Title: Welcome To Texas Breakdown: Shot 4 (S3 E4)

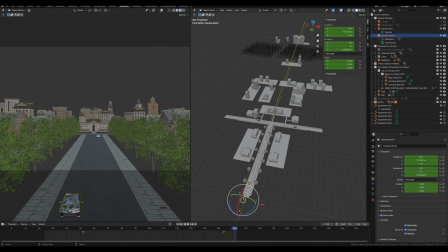(4:07)
No trees back in here because you couldn't really see that section. So I'm going to go ahead and turn those back off so you can see how I instanced the trees back there in order to fill out the background. These are my individual trees duplicated that way. Turning those off.
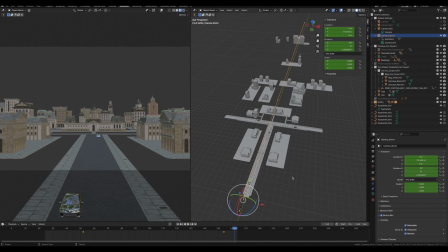(4:24)
I will not turn on the grass because it will crash my computer, but
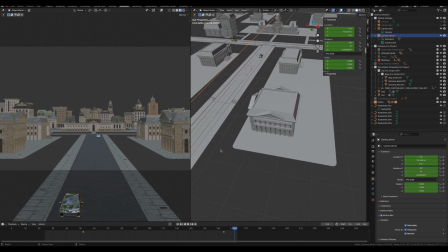(4:29)
I made my grass about, what is it, like 1 meter, 2 meters by 2 meters. So a little section of grass would be just right here and then right here, and I could fill in this whole section just by duplicating it.
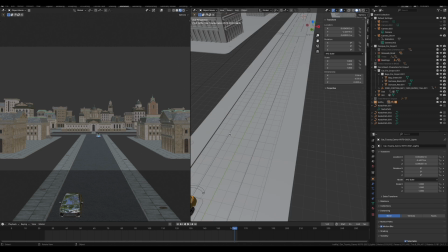(4:44)
All the cars follow paths. So there's the path that car is following.
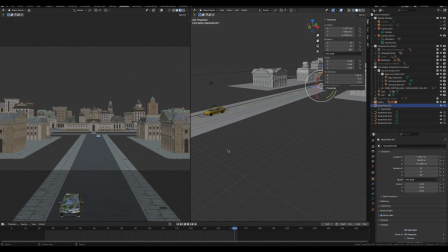(4:49)
You can see it's right on the road. The car asset pack was a fantastic purchase.
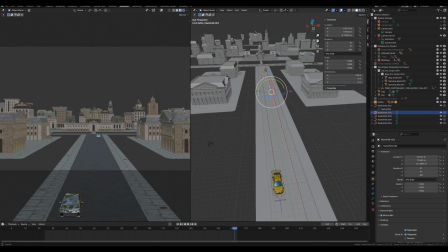(4:55)
My hero car follows its own path, and every car is just following a path, and they're just delayed to
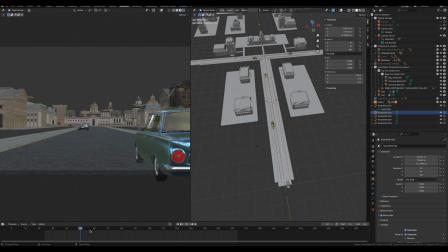(5:02)
have them go by at an interesting time in the background as the hero car drives by. So you can see them all driving and going by right there. And that is basically it for this shot. I almost crashed my computer every time.
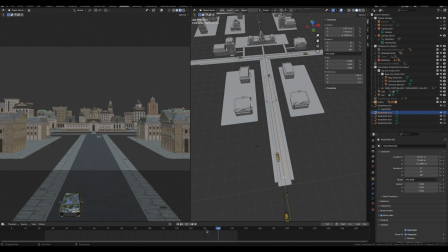(5:20)
It was very frustrating to build this scene because until I realized I just needed to turn off the trees and the grass and figure out my exact camera angle in order to make building this scene possible.
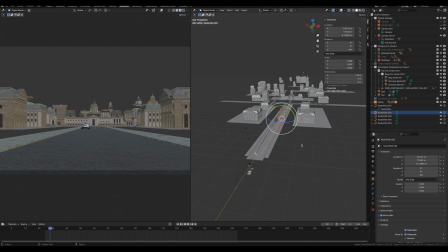(5:35)
This was one of the latter scenes I did because this taxed out my computer and my skills for sort of laying
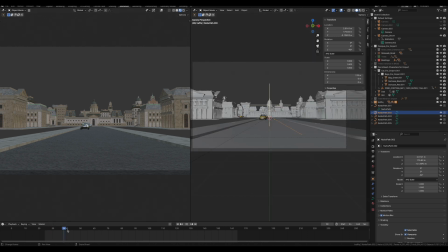(5:42)
out a shot and just dropping stuff in specifically to fill out that shot and make the campus look like a big wide world we were headed into. Tomorrow, we're on to shot 5. I'll see you then.